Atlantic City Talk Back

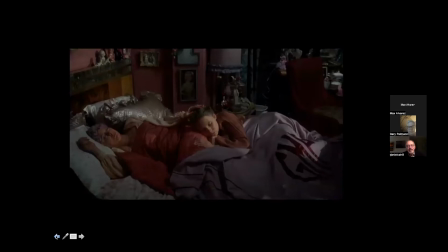I love this shot. This tells you volumes about the partnership that Chrissy and Grace have formed overnight. I love the way Grace's hand is gently resting on Chrissy's head, and of course,
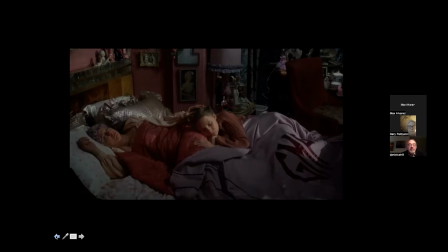Chrissy's hand is gently resting on Grace's thigh. It's just a wonderful warm shot.
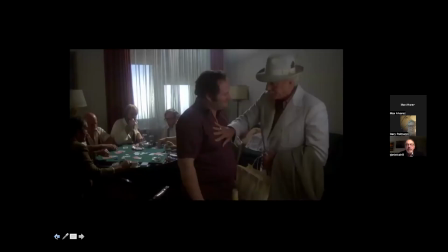I really love it. Another shot that I love, once again, precious little dialogue going on, but we learn a lot about Lou and how he likes to manage his life.
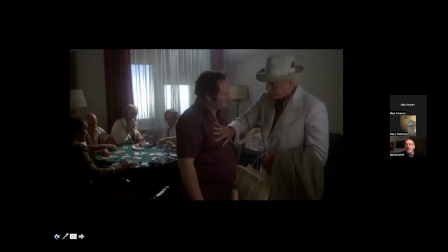His buddy Al here, the guy in room 307, is trying to get friendly with him, teasing him about his nickname being Medicare, and Lou is kind of in a no-nonsense mood, and he just politely, smoothly, gently shoves Al out of the way so he can be on his way.
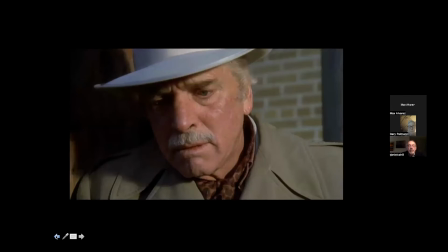Here is another one of those long-held close-ups, this being Lou's humiliation after he is unable to protect Sally when the thugs come after them.
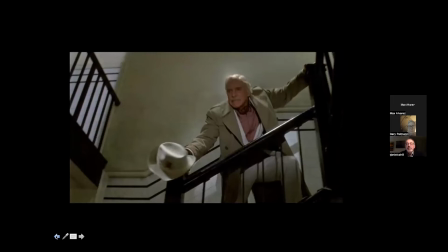this shot is when he declares himself to be sally's lover and i'm going to come back to this afterwards with an anecdote uh so remember this shot we will refer to it later
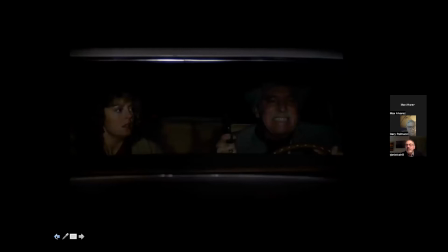here is the first sign of lou's rebirth his renaissance as a real gangster he has just killed two guys which is the acme of his career now sarandon doesn't quite know how to react to this clearly,
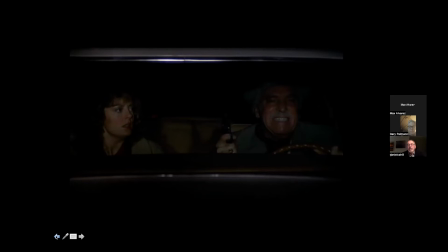but it's a moment of elegance for Lou, and we kind of share that joy with him, perverse as it may be.
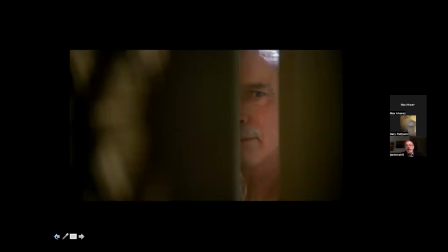Another shot that I really love is Lou watching Sally steal a lot of cash from his wad. He's looking through the crack in the door, and there's something lovely about his,
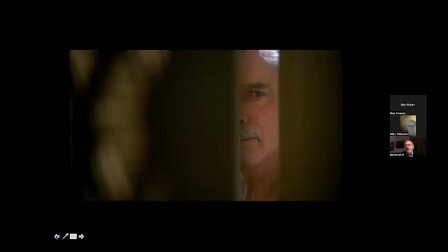the look in his eye and on his face it's as if he's understanding that this means she will be departing from him and he's accepting it and he's already starting to plan his future i couldn't resist showing a shot of susan sarandon driving a car 11 years later she's going to be cast as a woman named louise also driving a car very importantly
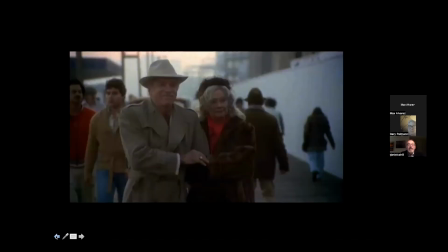We're at the end of the film now, and we see Lou's renaissance and Grace's renaissance as well. They're clearly moving off to a better place with money in their pockets,
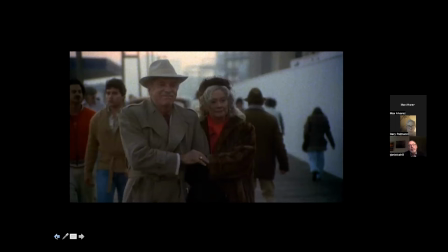and the camera pans with them a little bit and leaves us on this final shot.
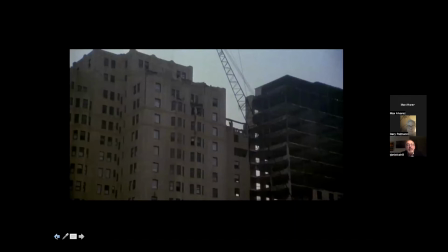Now, the derrick there is wielding a wrecking ball on the old building. I'm going to be optimistic and say that the naked structure on the right is a newer building going up. At least I'd like to read that into it. And that's all I got, folks. I hope I've left you with a better sense of Louis Mahle as a very visual filmmaker who knows how to tell a story with just a shot or a tableau. Very much so. Thanks, Dan. Thank you, Dan. I had another memory coming out of that Atlantic City screening back in the day, my same friend said to me, the happy ending was very risky. I said, what do you mean? He said, because in a story like this, the character is supposed to go deeper and deeper into some terrible situation that they can't get themselves out of. Yet it does end in a very upbeat, in a positive way for Lou and for the Kate Reid character as well, even though we do see the demolition going on in the background. Exactly. You know, there's a balance between, as I said, destruction and rebirth. And that's what Atlantic City was going through. I'm not sure it was born as a better place necessarily.